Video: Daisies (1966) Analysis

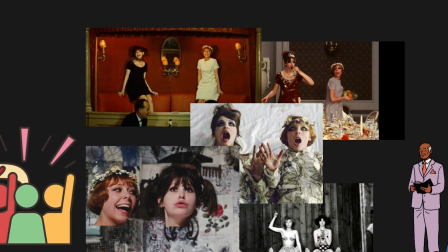[4:33]
Consequently, officials used the cake-throwing scenes in daisies to represent wasting food as an excuse to pull daisies from all major cinema in 1967.
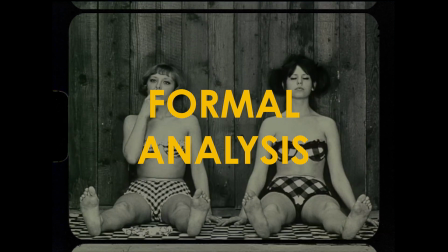[4:52]
The scene we are going to analyze is the last scene of the film.
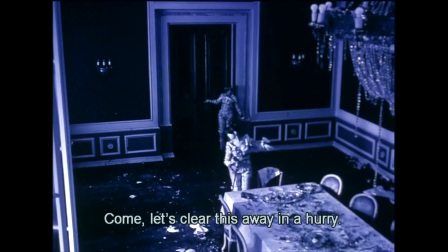[4:57]
We find this scene the most interesting part of the film, because the formal elements of this scene are notable,
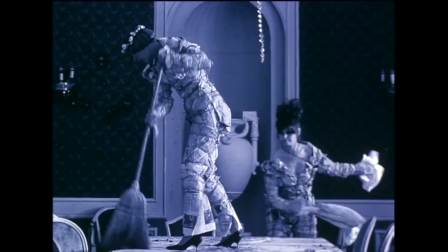[5:03]
And this is the only scene that Marie 1 and Marie 2 try to do good things,
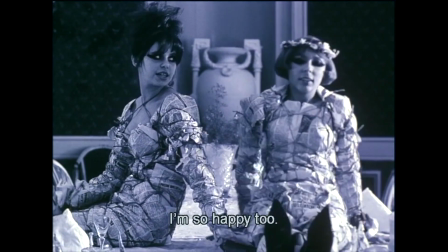[5:09]
unlike all of the scenes before.
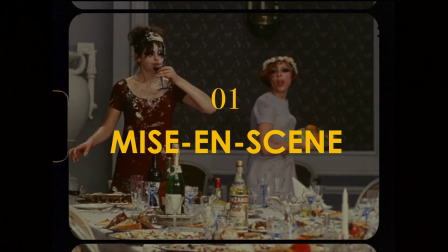[5:17]
Let's start with mise-scene. Mise-scene is the major part of this scene.
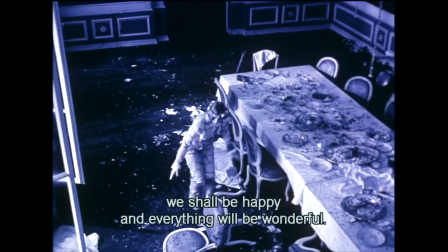[5:22]
Marie 1 and Marie 2 break into the dining room in the palace. In the room, everything is a mess.
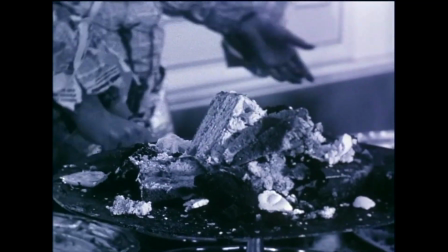[5:29]
Broken plates, broken glass, cutlery, and leftover food, both on the table and all over the floor.
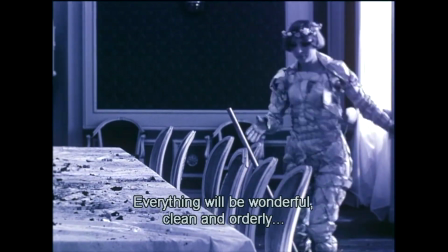[5:36]
What really stand out is their costume. The newspaper outfit with the heavy eyeliner that they wear are really unique.
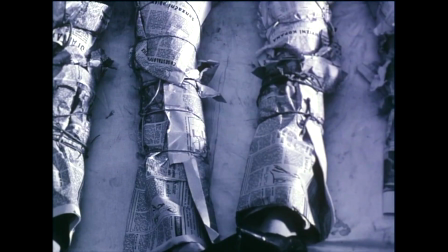[5:44]
As we all know, a newspaper is a kind of propagandistic symbol of a country.
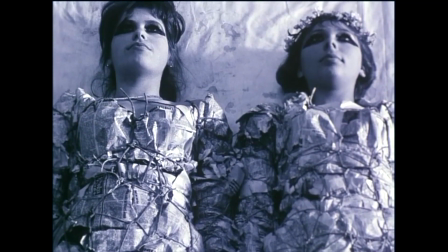[5:51]
The newspapers cover all over their bodies, which convey that they are limited by the country's propaganda.
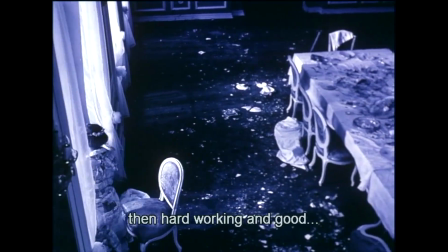[5:58]
They have to follow the government's rule and do what the government wants to do.
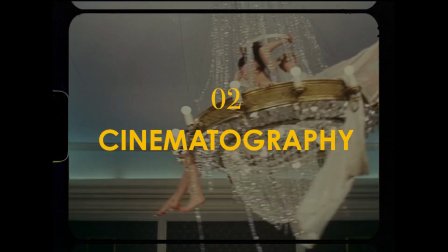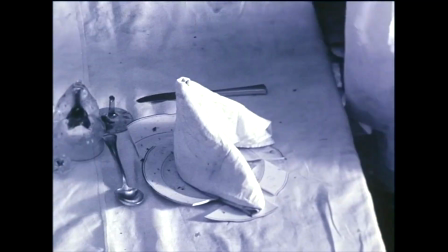[6:10]
the cinematography is outstanding most of the shots in the scene use high angle and clearly show subjects on the table
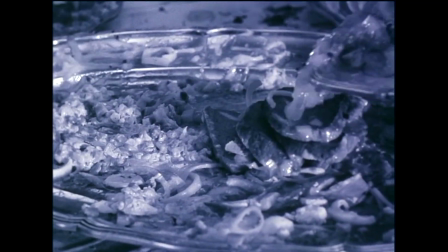[6:19]
there's a lot of close-up shots that focus on their actions and long take shots that draw the audience attention to their actions
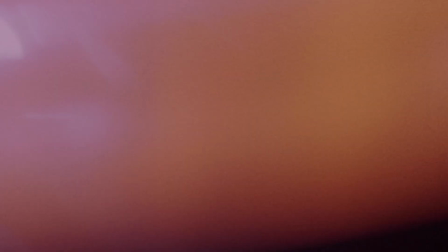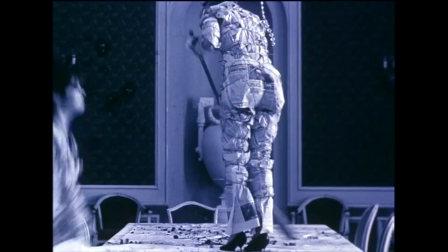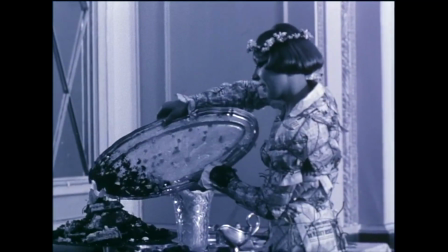[6:40]
as you are hearing it right now it's hard to ignore the background music that the tumor Maurice are whispering repeatedly.
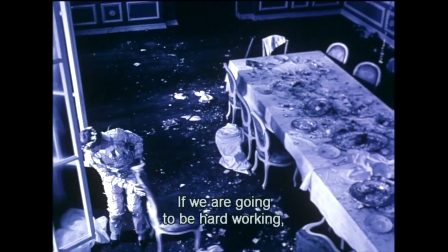[6:48]
We will be hardworking and good. We will be happy. It sounds like a self-hypnosis or a hypnosis from the socialist government
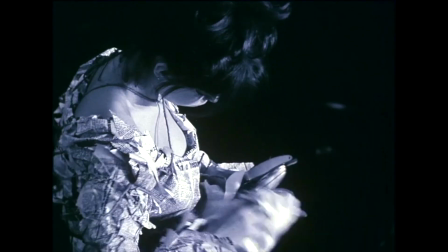[6:57]
to create a false image that hard work will make it back on track.
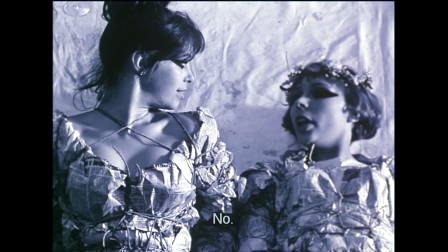[7:03]
Also, in the last part of this scene,
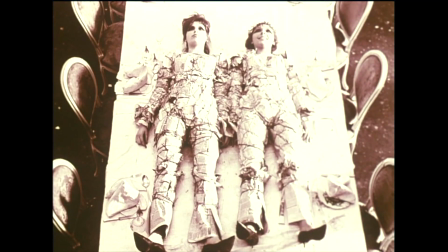[7:06]
the sound of the clock ticking when they lay down on the table gives the film a sense of tension that death is coming.
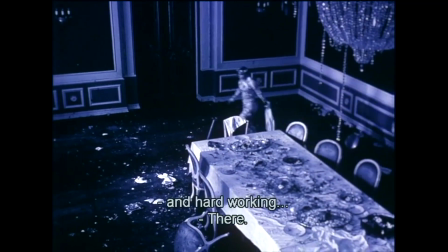[7:21]
Let's talk about the narrative of the film. This scene seems absurd and hard to understand, but there is a story behind it.
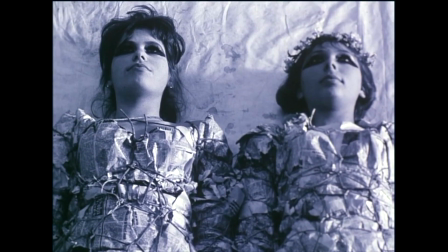[7:31]
This scene displays an imagination from the scene before, where they fall off the chandelier and drop into the water.
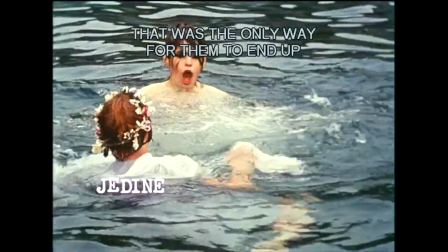[7:43]
It looks like they get punished because they did bad things throughout the entire film.
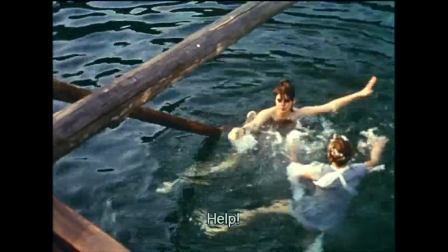[7:48]
They are trying to call for help, but no one answers. That was the only way for them to end up.
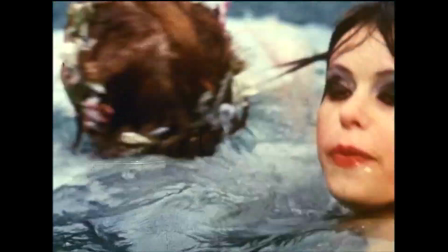[7:56]
That means they are now drowning and will die anyway. Was there any possible way to remedy the destruction?
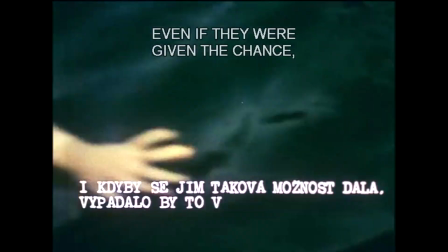[8:04]
Even if they were given a chance, at best, it would look like this.
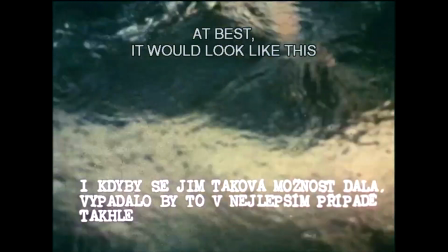[8:09]
So the scene switches from the water to the dining room,
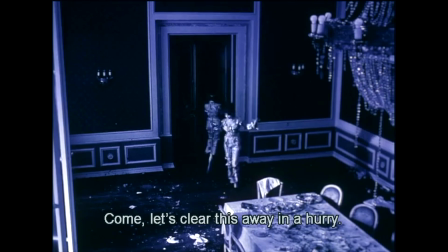[8:14]
with everything in black and white to show that this is the imagination.
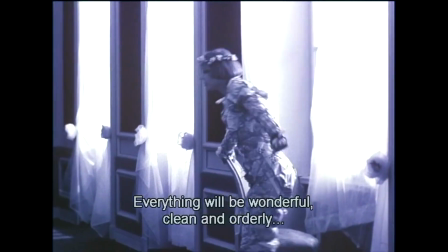[8:19]
Marie 1 and Marie 2 attempt to fix everything based on what they did, put the broken plates back on the table,
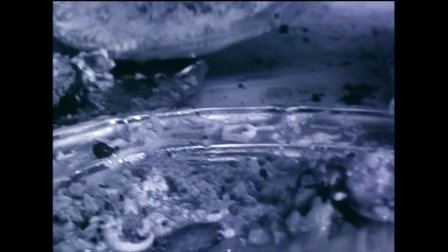[8:27]
bring the leftover food on the floor back onto the plates, and clean up the mess.
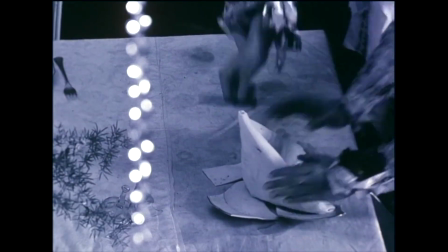[8:33]
There is also a sign of sarcasm in this scene.
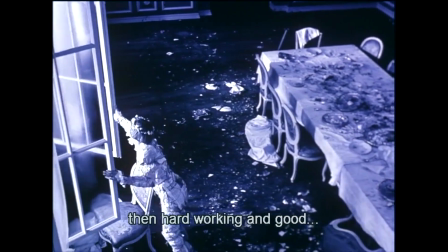[8:36]
They try to be hardworking, be good people, even though it's not what they want to do.